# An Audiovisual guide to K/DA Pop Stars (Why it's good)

I never even passed grade 6 AMEB, now this is why I don't do a music review… oh wait, I'm doing a music review.
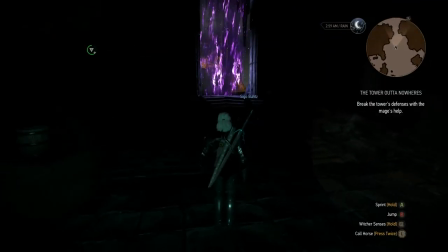Damn.
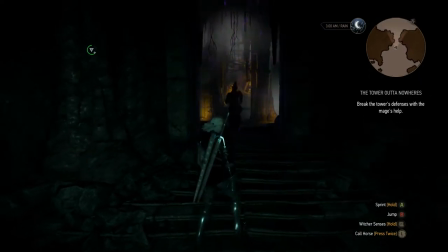Okay, on a more serious note, I feel like this song provides enough surprise in the soundscape whilst incorporating familiar melodies.
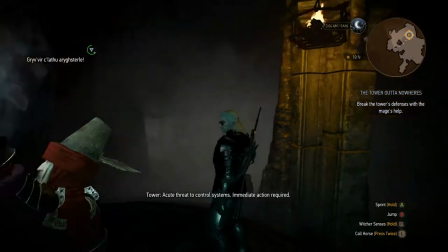As in you think you'll want to hear a note,
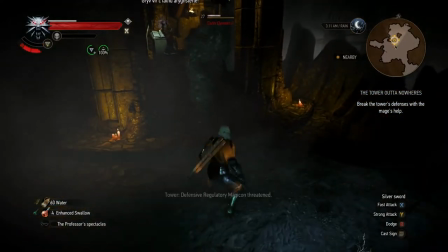but the song will totally surprise you by substituting another note which also sounds good in its place.
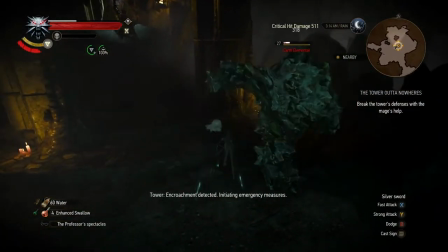That is the surprise element and is a staple of modern music and music in general.
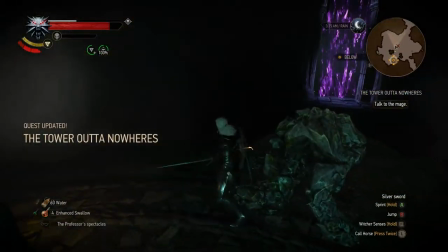Whilst that is the case, you also feel at home with melodies that you've heard many times before and no off by heart.
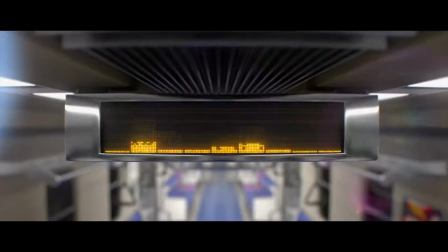Also, can we hear that jump? I mean… Damn, can we hear that again?
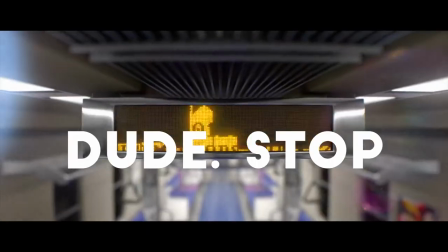And again? And again? Oh my gosh, that is really good. This song kind of manages to feel really contemporary and I'm talking pop music wise,
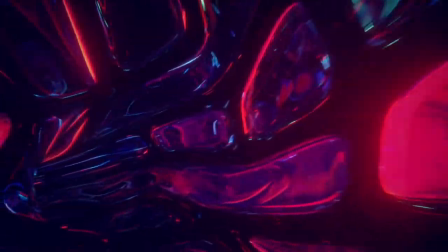with all your snares and this blend of harmonious and edgy themes and sounds.
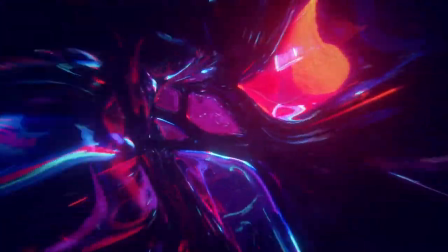It's just great overall from a sound perspective.
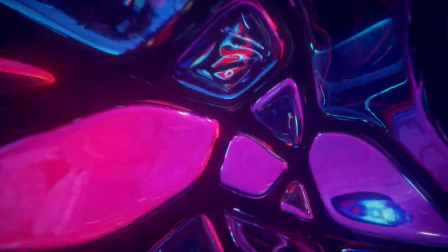I will admit that it's a little repetitive, kind of like the songs which took me off liking Kpop music,
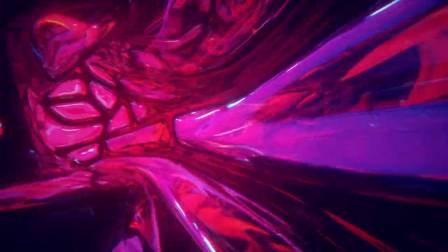but it's catchy and has enough variation that I think I'll give it a break on this front.
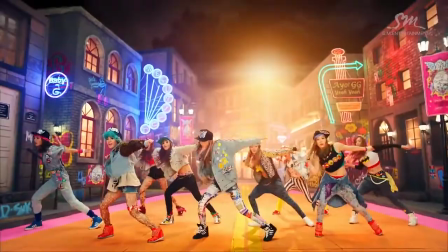Exploring stylistic choices, it works really well to emulate that Kpop vibe being fictional and all, because it is a Kpop song.
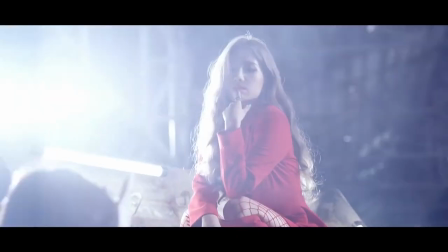One of the music artists slash groups on this song, G-idol is a K-pop group, but also because it's so out there and the production of this is sky high, production value. It feels exactly like what a K-pop group would do.
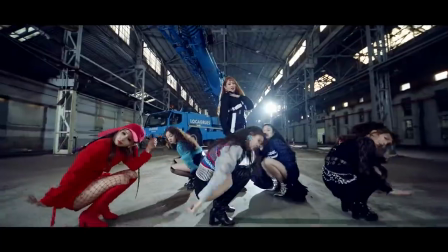I mean it even incorporates the signature fusion of both Korean and English lyrics to open up the song to a broader audience and make this song feel more exotic to both audiences, though I can only judge the English component. I think the music artists on this song really aced it, not only is it realistic, but it's actually a hell of a good song, which I would actually listen to and have added to my music playlist. I mean it's not often that games really get a handle on emulating any professions whatsoever, And it takes a hell of a lot of research, time and money. I applaud Riot for teaming up with these music artists for a smashing hit. And that's enough audio reviewing, I think I've fulfilled my quota and I can now officially say that this is a music video review. I think. Ok, now we're going to cover the infamous, infamous, infamous blacklight scene of Akali rapping. I absolutely adore this scene and I believe that it really brings life to this song. So what do I like about it?
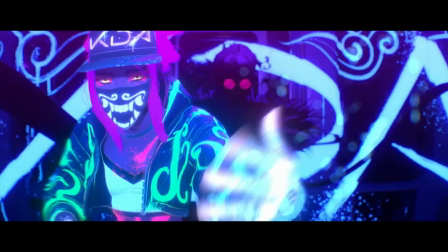Well for one, just before this scene, there's this entire build up which climaxes in this drop hyping us up for what is to come.
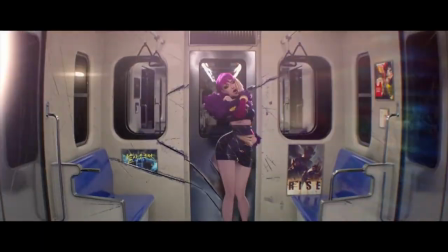So Akali even says, are you ready for this? Which does the same thing.
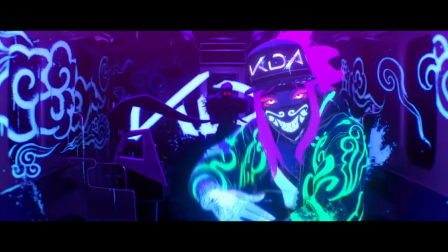Apart from that, it just sounds really nice, it's very rhythmic with pauses which keep you hanging on for more.
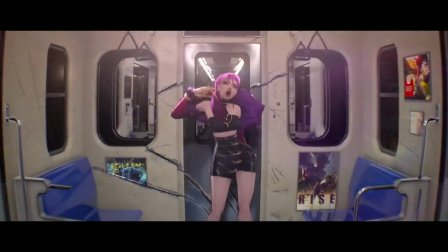Like this part here. She stops and she keeps them going.
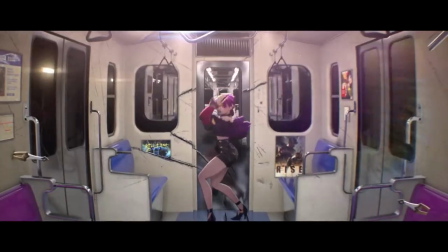And it's just really nice. Really nice. In the breakdown, I think it's also this pulsing bass which really carries this forward momentum and complements her rapping. Like just take a listen.
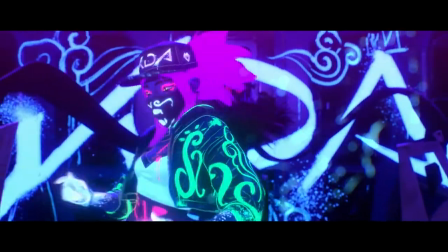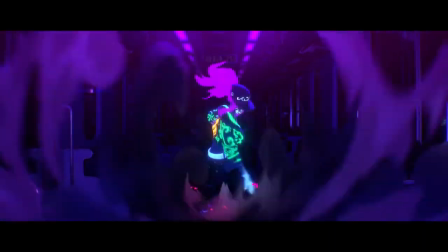However, I think I've delayed enough on the most obvious aspect, which is the color. The black light I mean, I just can't get enough of this.
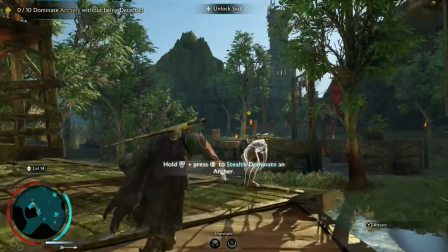It's dark but also vibrant and Akali steals the show here. What really stood out for me here was, well, boutique.